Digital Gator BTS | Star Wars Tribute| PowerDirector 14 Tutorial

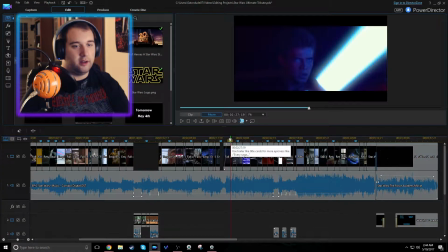[24:52]
So I was thinking, use trailer like title cards for more epicness, like every saga, you know, like something pretty epic. But I couldn't think of anything,
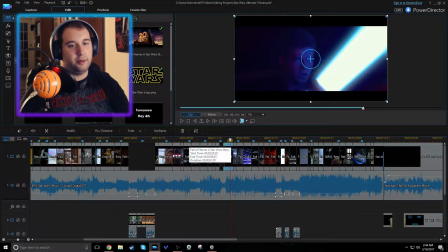[25:01]
and I almost considered doing like a this Christmas kind of thing that the new trilogy is doing right now, and actually just rip it from them because I can't do that effect myself. But this worked out.
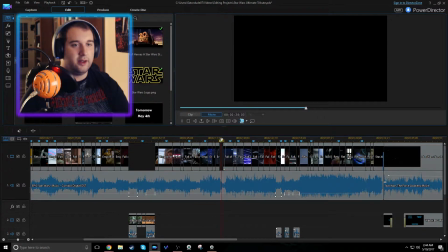[25:16]
This worked out more. I kind of like this more actually. Just fade in to the dark lightsabers. Fade into like the lightsabers in the dark, and then have that spark just to show that the opacity is complete.
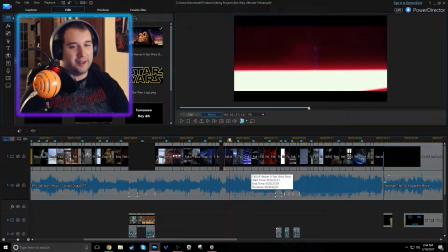[25:34]
I get a little too excited about my work. Like sometimes, like when I put in things, I'm just like, yes. I get very excited about these kind of projects.
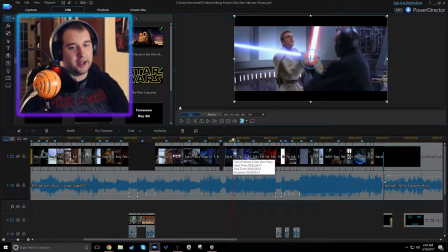[25:43]
Anyway, so yeah, you have your Dooku versus Anakin, Obi-Wan versus Maul, Yoda versus
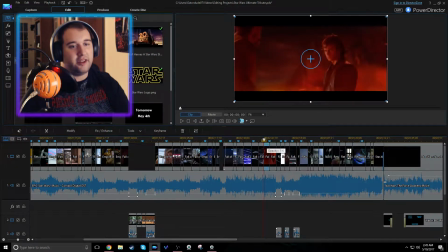[25:53]
Sidious, and then and I had this scene over here for like the longest time. I actually had right where it started here, but then I had to extend it just because it fit with this closing in.
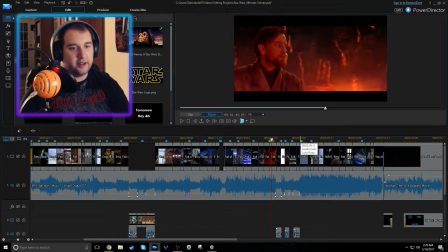[26:10]
And like, and you can tell like these scenes aren't conjoined.
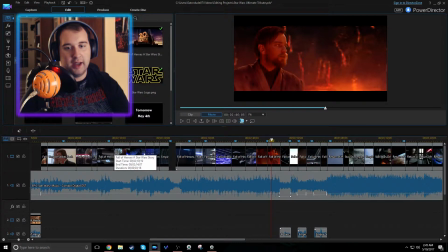[26:15]
Like they're pretty much like every other scene. Like every scene has about 3 seconds, if not more. Like 1.5 to 3.5 seconds.
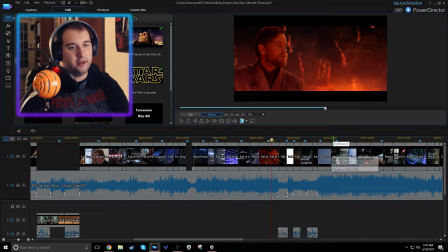[26:26]
It kind of keeps the consistency and the flow of the video.
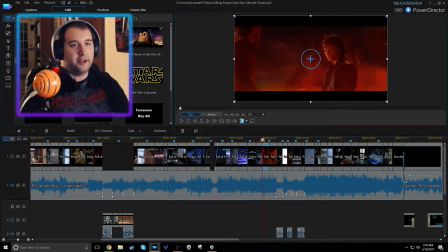[26:31]
But yeah, I found 2 shots that kind of work together in this because Anakin's about to jump over him, so like this scene's actually before, but I just love the shot that Obi-Wan gives to Anakin. Like he is tired of your crap.
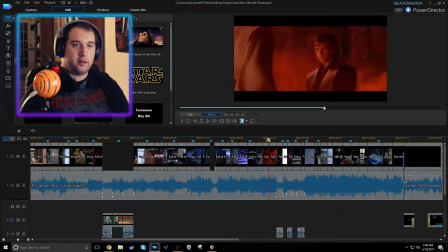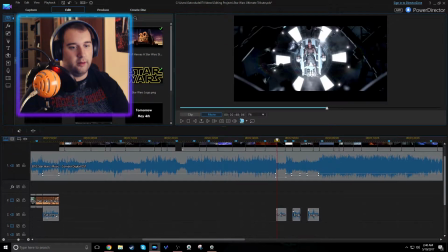[26:53]
And then I took voice clips from older Obi-Wan saying, he's more machine now than man. Like obviously he lost the battle. And then comes like my favorite part in the entire video.
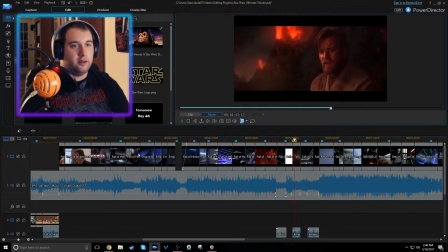[27:07] That boy is our last hope. No, there is another.
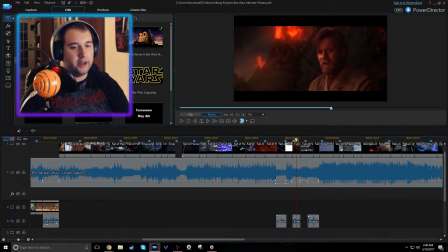[27:18]
Oh, I just friggin' love that. So if you're a Star Wars fan, you obviously know that Obi-Wan's talking about Luke in this instance,
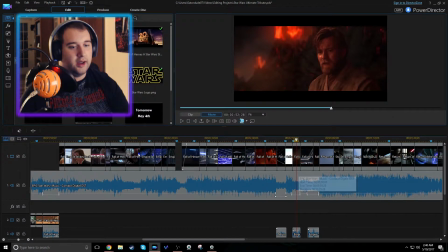[27:27]
but for the video's sake, he's talking about Anakin. And then Yoda's talking about Luke, when clearly in the film he's talking about Leia. But that's kind of what I like about editing. I can just kind of do and make whatever I want. And then I took cute little baby Luke here to work with this scene.
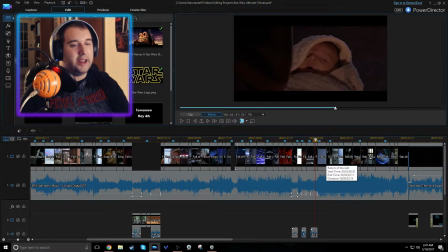[27:46]
I thought it was pretty cool. Now thinking about it,
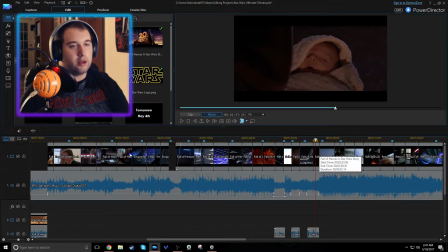[27:52]
another scene that would have worked is Luke looking off in the distance on 2 suns of Tatooine.
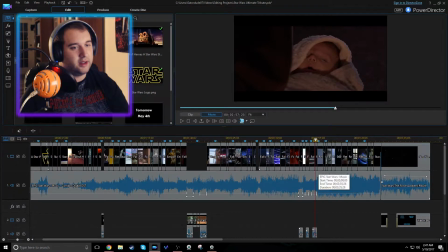[27:58]
But you know what? It's whatever. It's like, it works with the scene. It's fine.
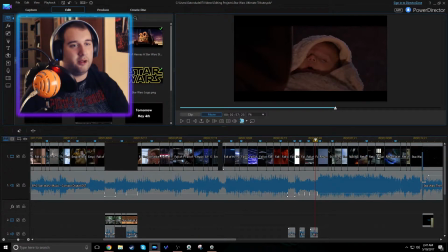[28:02]
It's all good. Because like, if you're not a Star Wars fan, you wouldn't really know who this baby is.
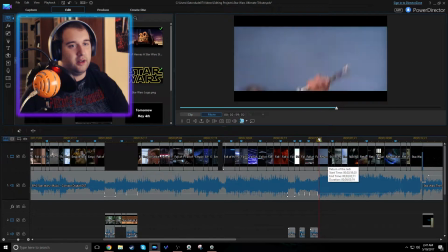[28:10]
But then like immediately it cuts to Luke, so then you would know.
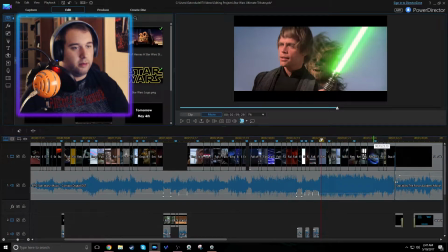[28:17]
Anyway, let's see. Luke, badass moment. Everyone's badass moments, which actually again did not work out.
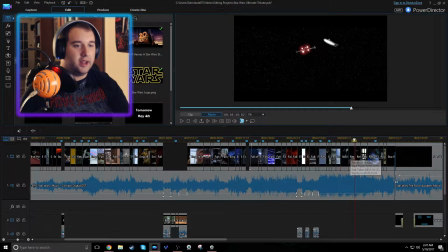[28:25]
Like this was going to be like, I'm gonna emphasize on Luke
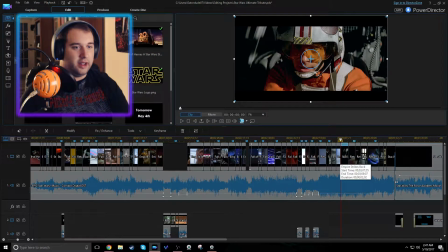[28:31]
doing stuff, but then it just turned out, and then I was gonna start having everyone else doing cool stuff.
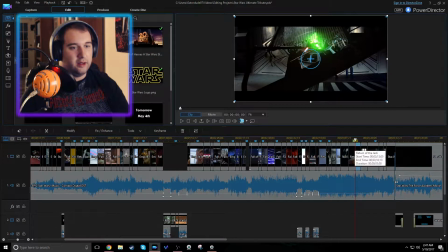[28:39]
But in the end of the saga, it's all about Luke and how he prevails and stuff.
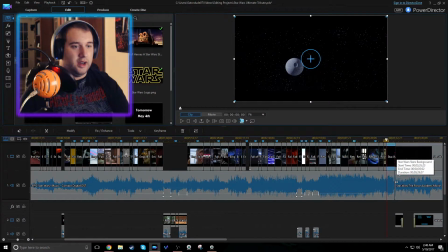[28:44]
So that's kind of how it worked out. Also, if you watch this shot here.
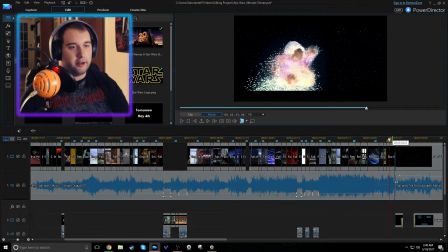[28:56]
You're probably wondering too, so why did I use the
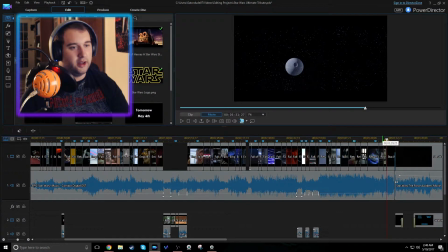[29:00]
original Episode 4 Death Star when clearly these 2 shots are showing the new Death Star?
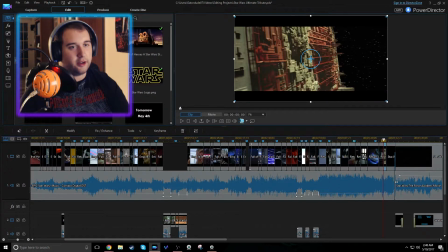[29:05]
Like, there's even, like, construction over here.
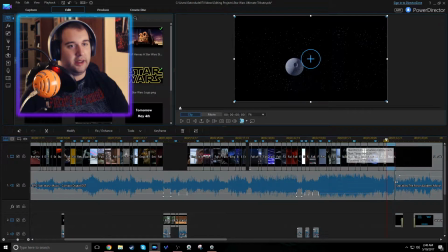[29:09]
Well, it's the 40th anniversary, and I think most people remember the first Death Star game blown up, then the second.
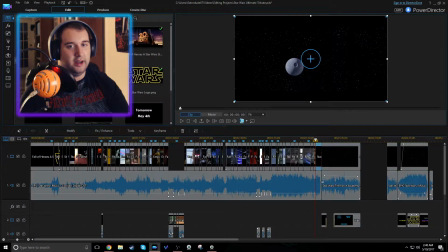[29:15]
I watched the second game blown up in this, and I was just like, it is not as effective as this is.
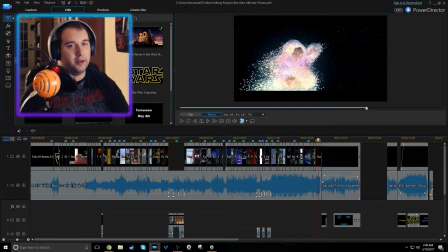[29:23]
Like, that just looks forward pretty. I know and also they spiced it up in the specialized version, but again, it's like,
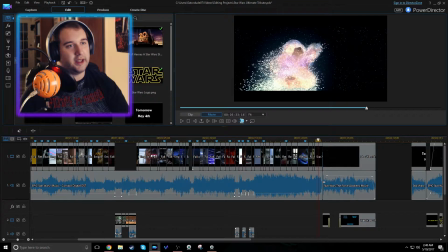[29:29]
I think just having the despecialized version allows me to like get the original effect in, so it's pretty cool. And then I do like my little like.
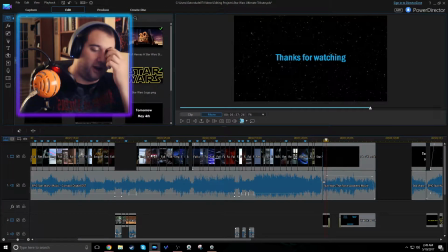[29:41]
I actually tried to look up the original font and the color scheme for the font that they use at the end of the credits of of the movies, and that's why, you know, I
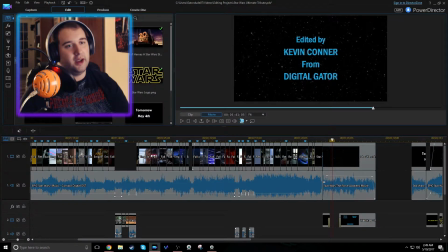[29:59]
have my name and my online name capitalized, because that's how they did it in the films. So, and then I have my little end card here where I would put the thumbnails and my subscriber button there. So, and also support the musician, because I mean I wouldn't have made it without him.
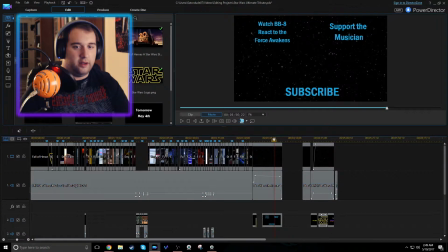[30:17]
So anyway, that's not, so I know we went through the whole video, but I want to explain something else.
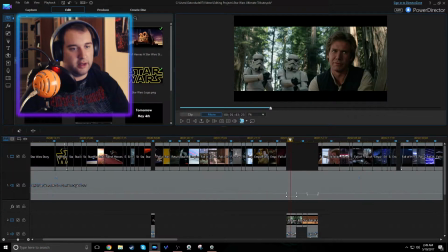[30:24]
So I was just kind of going through like the structure of it.
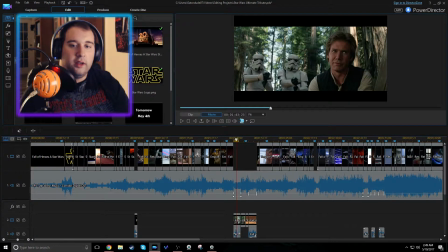[30:32]
Now I want to get to, like, to some of the technical aspects. So you'll notice here, like, okay, this is clearly in the video, but like, why isn't it up here? Well, it's because of the tracks. Technically, I could have. I don't think it would have mattered where the video track is.
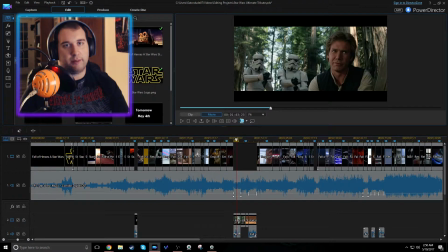[30:52]
I don't think that music necessarily prioritizes on depending on which track it's on. Not like the visuals.
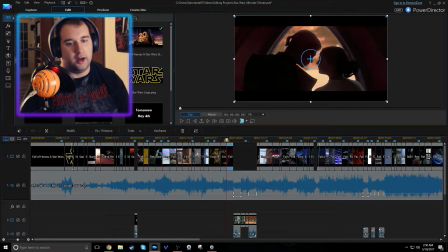[31:02]
Like, see, if I had this visual here, but then I overlaid this over there,
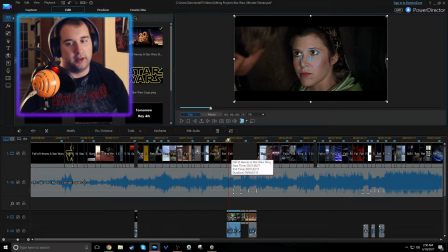[31:10]
it would not show this visual because it's on top of, it's a layer.
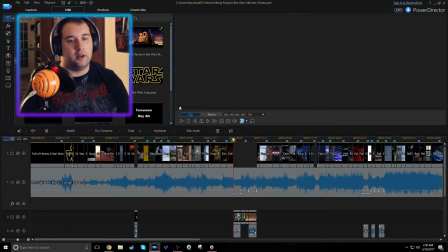[31:17]
It's on top of this visual here. So that that's why I don't overlayer my visuals.
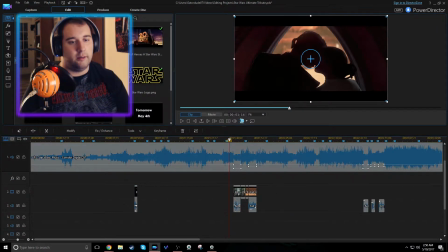[31:26]
However, I can overlayer my my sounds and my music, because I don't think it really matters.
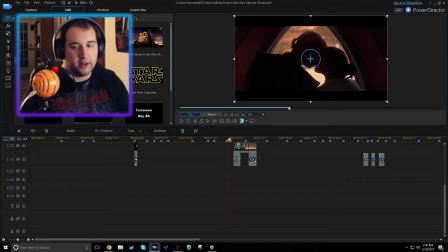[31:32]
In fact, the music is technically supposed to go in this track, because they have a whole, like, they have a separate track there, but I don't use that.
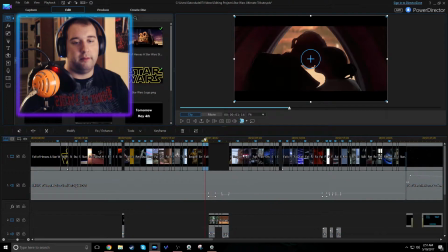[31:40]
Nobody really uses that. But, you know, that's just basic editing.
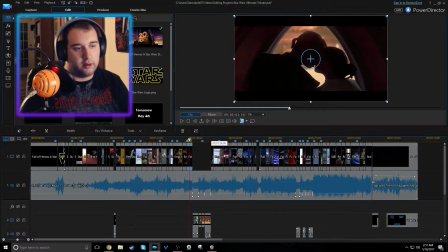[31:44]
That's for, you know, people who don't understand or are confused about stuff. But anyway, so and that's why, like, over here it's like if something's too low,
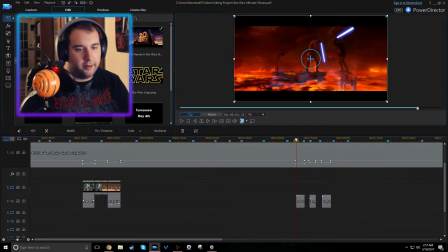[31:55]
like the stuff from Return of the Jedi,
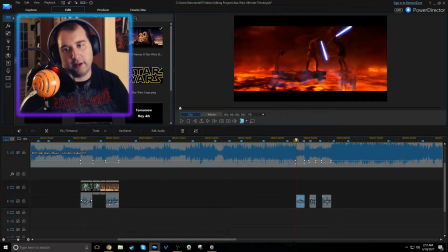[32:00]
like this part in particular, if we turn off the music, He's more machine,
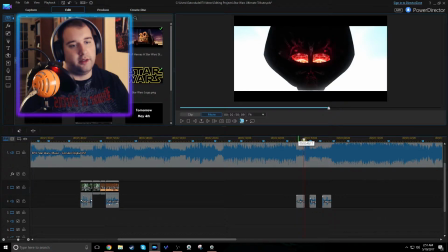[32:05]
than man. it's really low because of just how the editing was in the film.
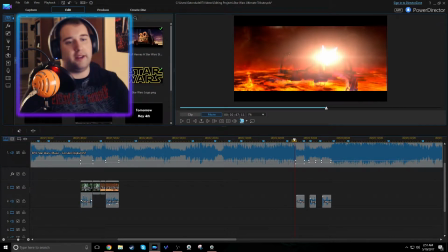[32:13]
So I had to drastically drop the music, and it was too obvious. I couldn't just simply lower the fade. I had to like, I couldn't fade out the music. I had to just instantly drop it from one frame to another.
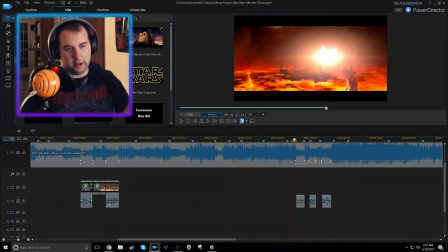[32:30]
It doesn't sound great, but, you know, that's what I had to do.
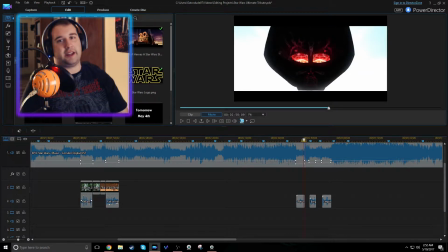[32:36] He's more machine, than man.
It's kind of like someone just, like, took your volume slider and dropped it to 4 and then back to 10. It's not great, but, you know, it's what I had to think of on the fly.
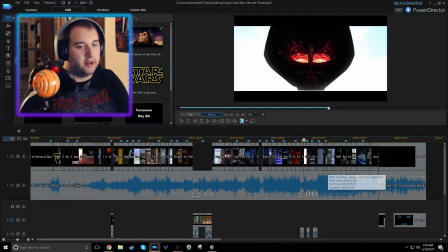[32:51]
If I had more time and if I had more experience, I would think of a smarter way to implement that,
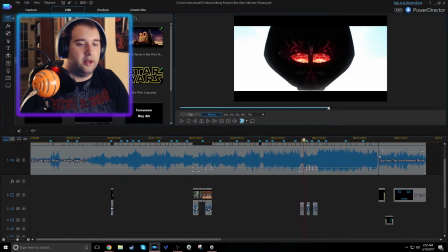[32:57]
or how to get the sound to sound better. But that's just how that's what I had to work with.